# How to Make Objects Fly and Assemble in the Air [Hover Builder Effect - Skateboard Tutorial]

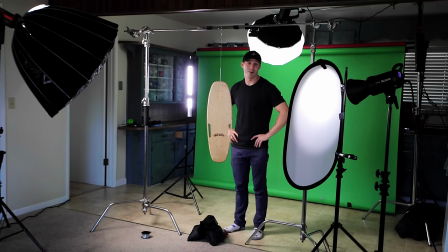a box which is pretty cool and then I hopefully the whole idea is that I'm going to catch it at the end and be like yeah after shooting the video and putting it together I actually realized that we didn't get enough detail of the board and design as much as I wanted to so Kendall and I went back in and took my probe lens and set it up with a skateboard where we're taking my slider and
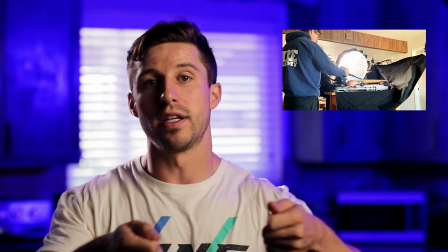then and sliding across the top of the grip tape and Kendall had the skateboard on a foam roller and we're just moving it back and forth to kind of
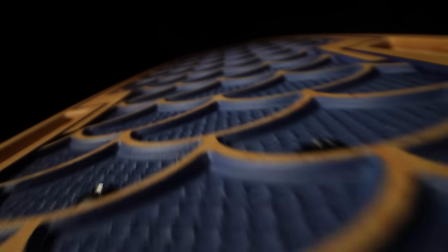mimic the motion of the rolling and that's how we got this close up shot right here. Now I'm gonna take you guys a little bit into the editing process and how I achieved this video. So first what I did was I took all the different steps of the skateboard being built of the one with just the board, the one with the trucks in the board,
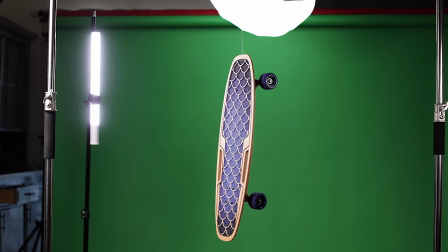the one with all the trucks in the wheels and then the one with the board being finished and I took those into
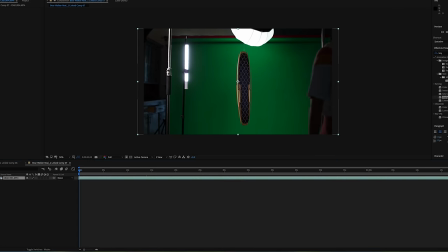After Effects and I used Keylight,
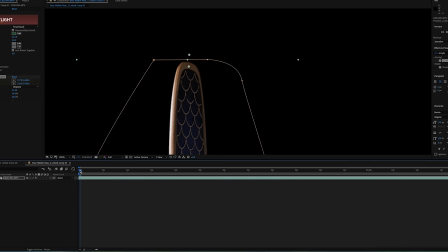created a mask around it and then removed the green screen and then from there I kind of finessed it a little bit to make sure that the string wasn't showing from where we were hanging it.
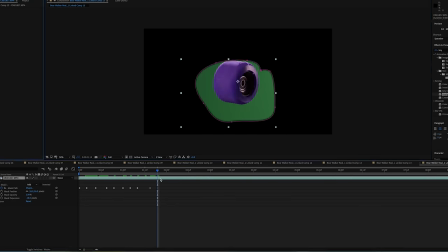Then we removed the green screen from all the skateboard parts doing the same process.
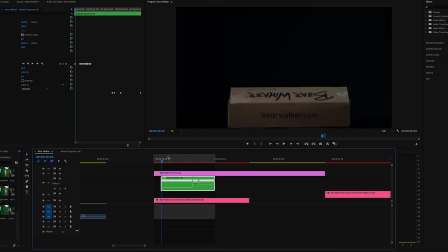After that I brought all the pieces back into Premiere and matched it with the box shot. Masking the edge of the box while it was opening and creating key frames of the skateboard parts allowed for the parts to look like they're flying out of
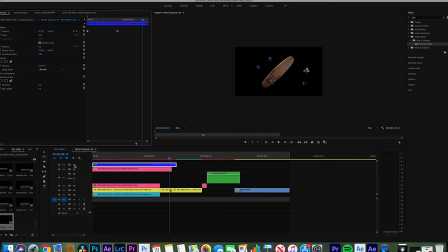the box into the air this took a little bit of adjusting to do from there each time I wanted a piece of the board built I would simply keyframe the part that I needed and have it quickly fly towards the board I would then take the next shot of the board
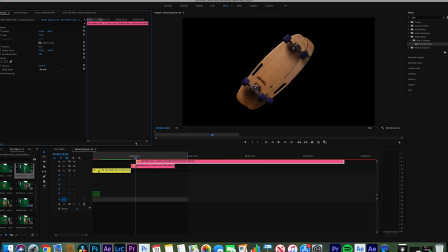that was built and match that to the rotation of the shot before and then just simply cut it so it looked like the board was building itself in air I did this for each part and scene then I add a directional blur to all the fast movements to add a little bit of believability to it. So how did we get the shot where I ended up catching the board at the end?
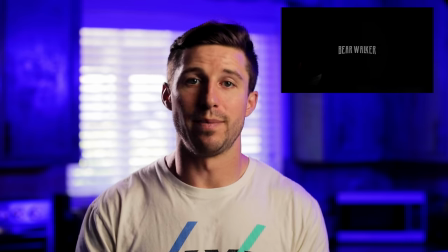Well what we did is me and Kendall did this multiple times knowing the board was going to be being built over above me.
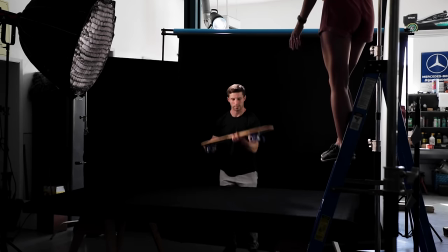I had Kendall stand on a ladder and she would toss the board to me as I was looking up in the air as if the board was above me and after tossing it multiple times and doing multiple takes,
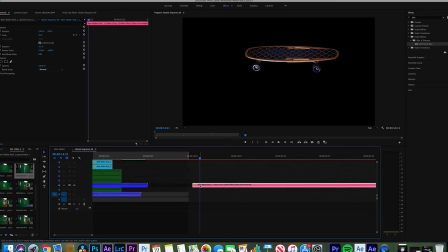what I did is I took the best take and I matched the board that was being built in the air
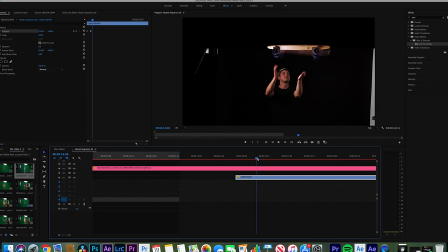and keyframed it so it would make it into the same shape, size and position when it's landing.
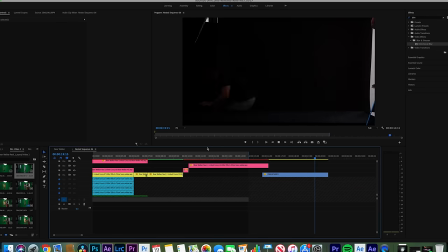Then I simply used the positioning tool with a shot where I catch it and slid it up into frame and then match the board so it looks like I'm catching it. This one shot scene ended up being about 20 separate shots to create. Then with a little bit of patience and editing, I was able to make it look like it was one shot by itself. I hope you enjoyed this video. Please like, share, comment, subscribe if you enjoy what I'm doing. Until next time.